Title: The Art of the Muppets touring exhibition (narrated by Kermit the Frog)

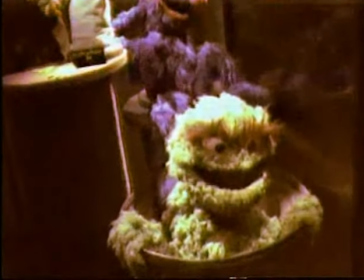501s
To the left are Grover, Sherlock Hemlock, Oscar the Grouch, and a tan anything Muppet.
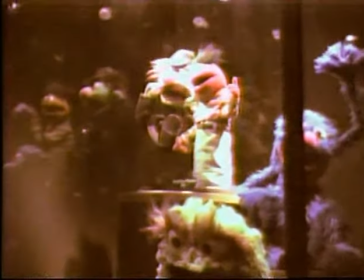507s
Anything Muppets are just what they sound like. Simple, basic shapes with features like eyes, ears, and hair that can be changed.
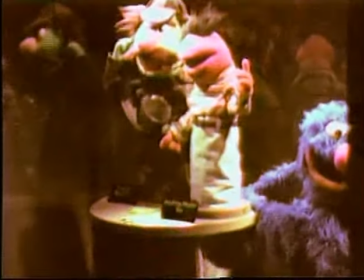515s
That lets them play many roles, from bus driver to country singer.
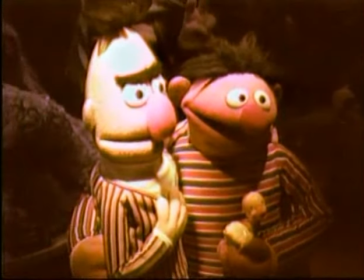520s
In the case on your right, you'll see Bert and Ernie, the Cookie Monster, and the Count.
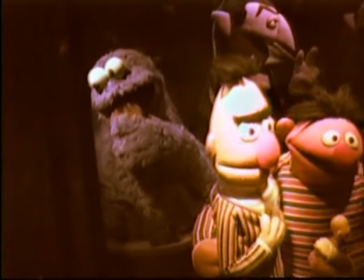525s
Ernie is performed by Jim Henson, who also has quite a bit to do with what I say and do.
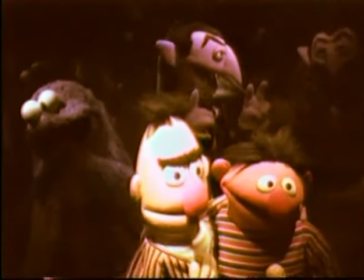530s
Bert, Grover, and Cookie Monster are all performed by Frank Oz, who incidentally also does Miss Piggy.
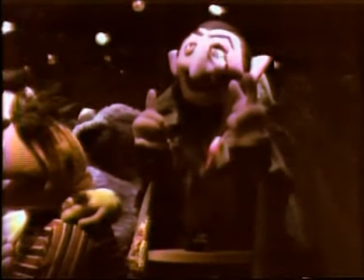537s
Jerry Nelson performs the Count. Sesame Street is produced by the Children's Television Workshop.
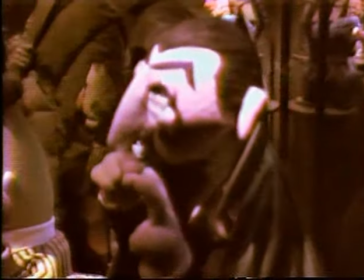543s
Jim Henson worked closely with the people at CTW developing these characters especially for the show,
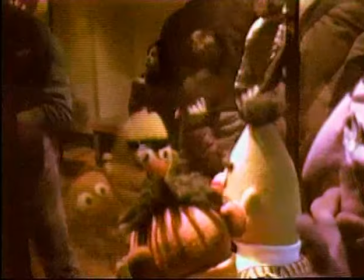548s
which had its first season back in 1969.
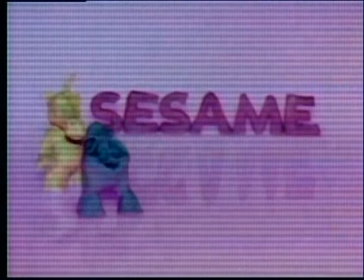552s
We Muppets got our first regular place on public TV, and Jim and his company Henson Associates are still involved today.
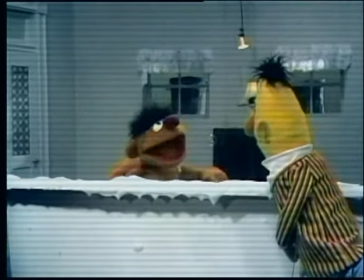559s
Segments that involve characters like Bert and Ernie are taped as groups of scenes, or what we call inserts.
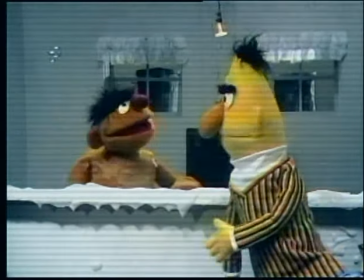565s
A group of inserts will be taped at the same time. These are then banked or held until they're needed for a particular show.
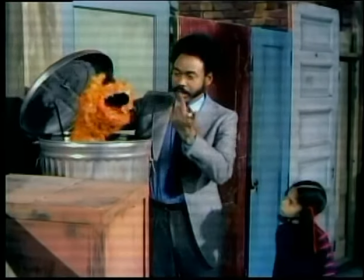572s
Of course, some Muppets, like Big Bird and Oscar the Grouch, appear regularly with the human actors on Sesame Street.
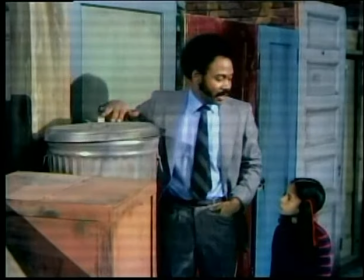581s
When you're ready, let's walk to your right, where you'll see a scale model of me riding my bicycle.
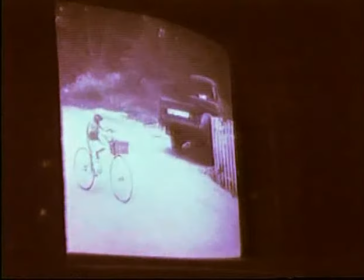587s
Maybe you've wondered how I do it. Well, as you can see, the model is split.
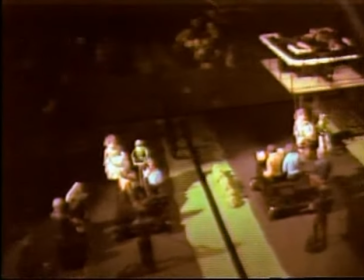592s
One side shows how close-up shots are done with the puppeteers pulled along on dollies, and the other side shows how wide shots are done.
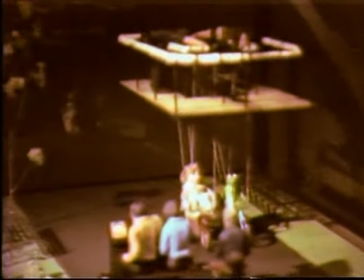600s
Those people on the crane are supporting the bike with strings, while my head is worked by radio control.
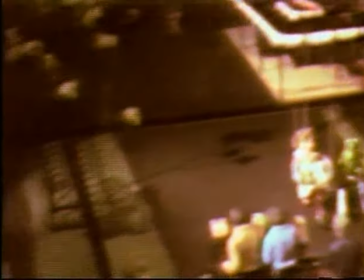607s
Jim Henson explains this in detail on the videotape here.
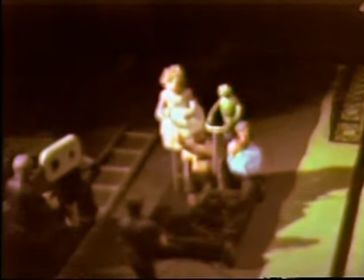610s
The tape also shows scenes from Emmett Otter, where we'll be going next after you have a chance to watch the videotape.
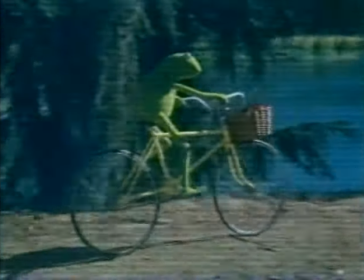616s
Ever since the Muppet movie premiered, people have been asking me how the Muppets ride bicycles.
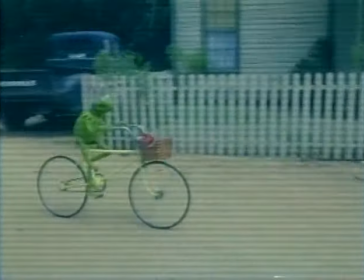621s
Well, here's Kermit. He's a marionette here. That's a puppet that's worked on strings from above.
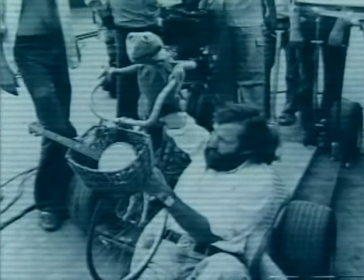626s
And the marionettist is riding in a crane high overhead. Now, we would intercut this shot with a shot of a hand puppet version of Kermit.
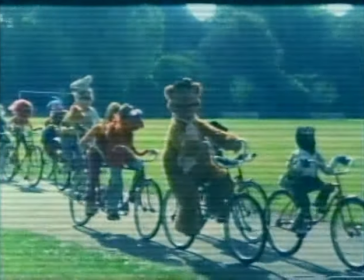634s
Now, when we needed to show a whole group of characters, we just tied all the bicycles together with rods.
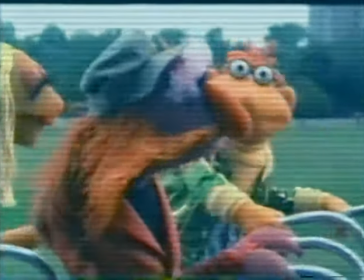639s
Then we could radio control the mouths of the characters and pull the whole thing along with strings.
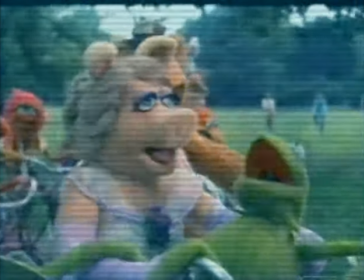647s Fine, fine, fine.
The whole rig is being pulled from in front by two big tricycles.
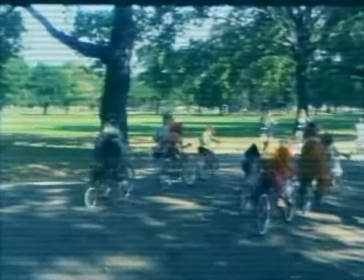654s
You have to look close because they're way down the road there, but one of those is being ridden by my son, Brian.
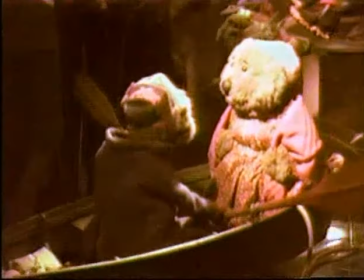659s
Now let's walk across the way to the case with Emmett and his mother in a rowboat.
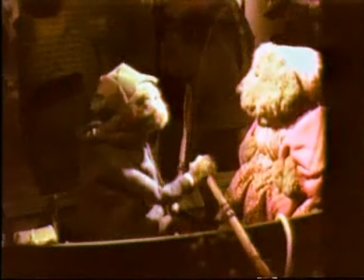664s
As you may know, Emmett Otter and his mother are characters from Emmett Otter's Jug Band Christmas,
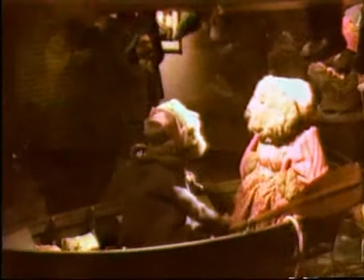669s
a television special first produced in 1976 and aired in 1977.
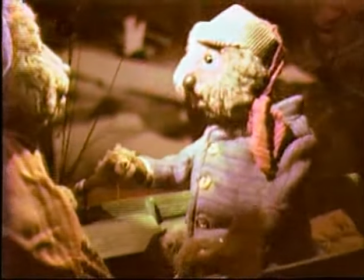675s
The show is often rebroadcast at Christmas time.
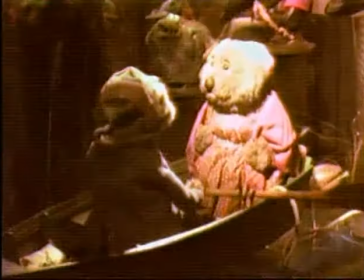678s
You can push a button in the front of the case to make the oars move and see what it actually looked like as Emmett and his mother rowed.
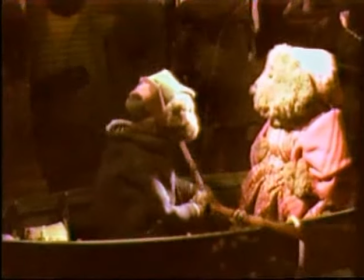687s
Like my bike, this boat was operated by radio control.
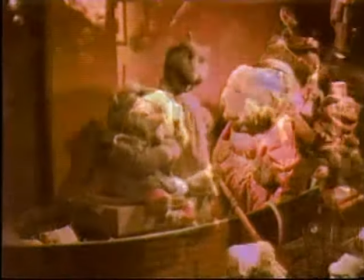691s
On the shelf above Emmett and his ma are some of Emmett's friends and neighbors living along the riverbank.
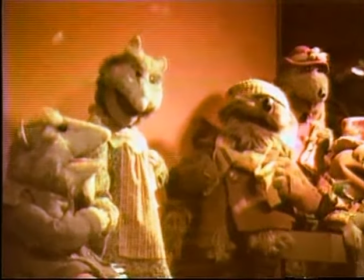697s
There's Mr. and Mrs. Possum, Wendell Porcupine, Hitty Muskrat, and Doc Bullfrog.
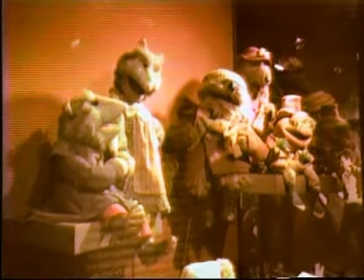704s
These characters are very different from many other Muppets you're familiar with. They're not strange monsters or creatures you've never seen before.
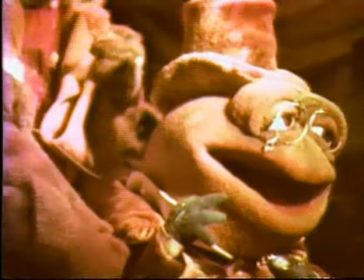711s
They're more like real animals.
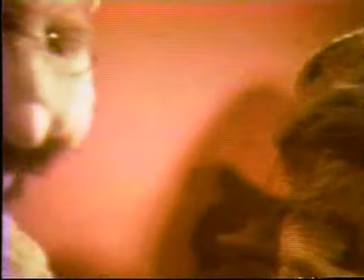712s
By the way, if you haven't seen the show, it's a wonderful story based on a book about how Emmett and his friends, who are very poor, managed to celebrate the Christmas spirit.
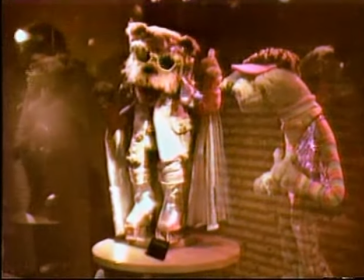723s
To the left, in the other case, are the show's villains, the River Bottom Nightmare Gang.
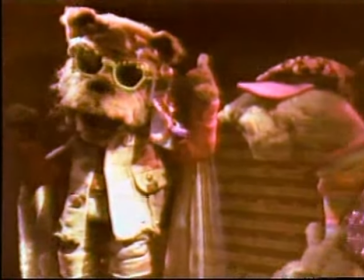729s
These characters are less realistic and more Muppety than Emmett and his friends. A lot of detail went into making these characters.
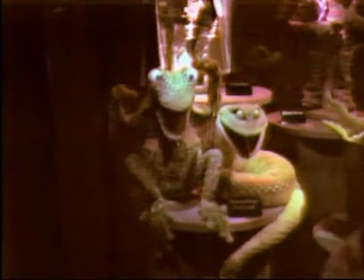736s
For example, little dabs of hot glue placed in circles from a hot glue gun give Howard Snake and Fred Lizard their scaly effect.
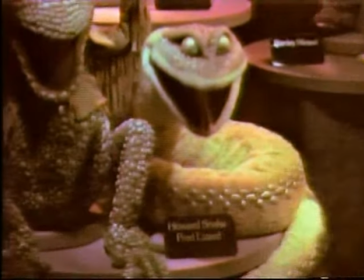745s
A special paint rubbed over them makes them glisten.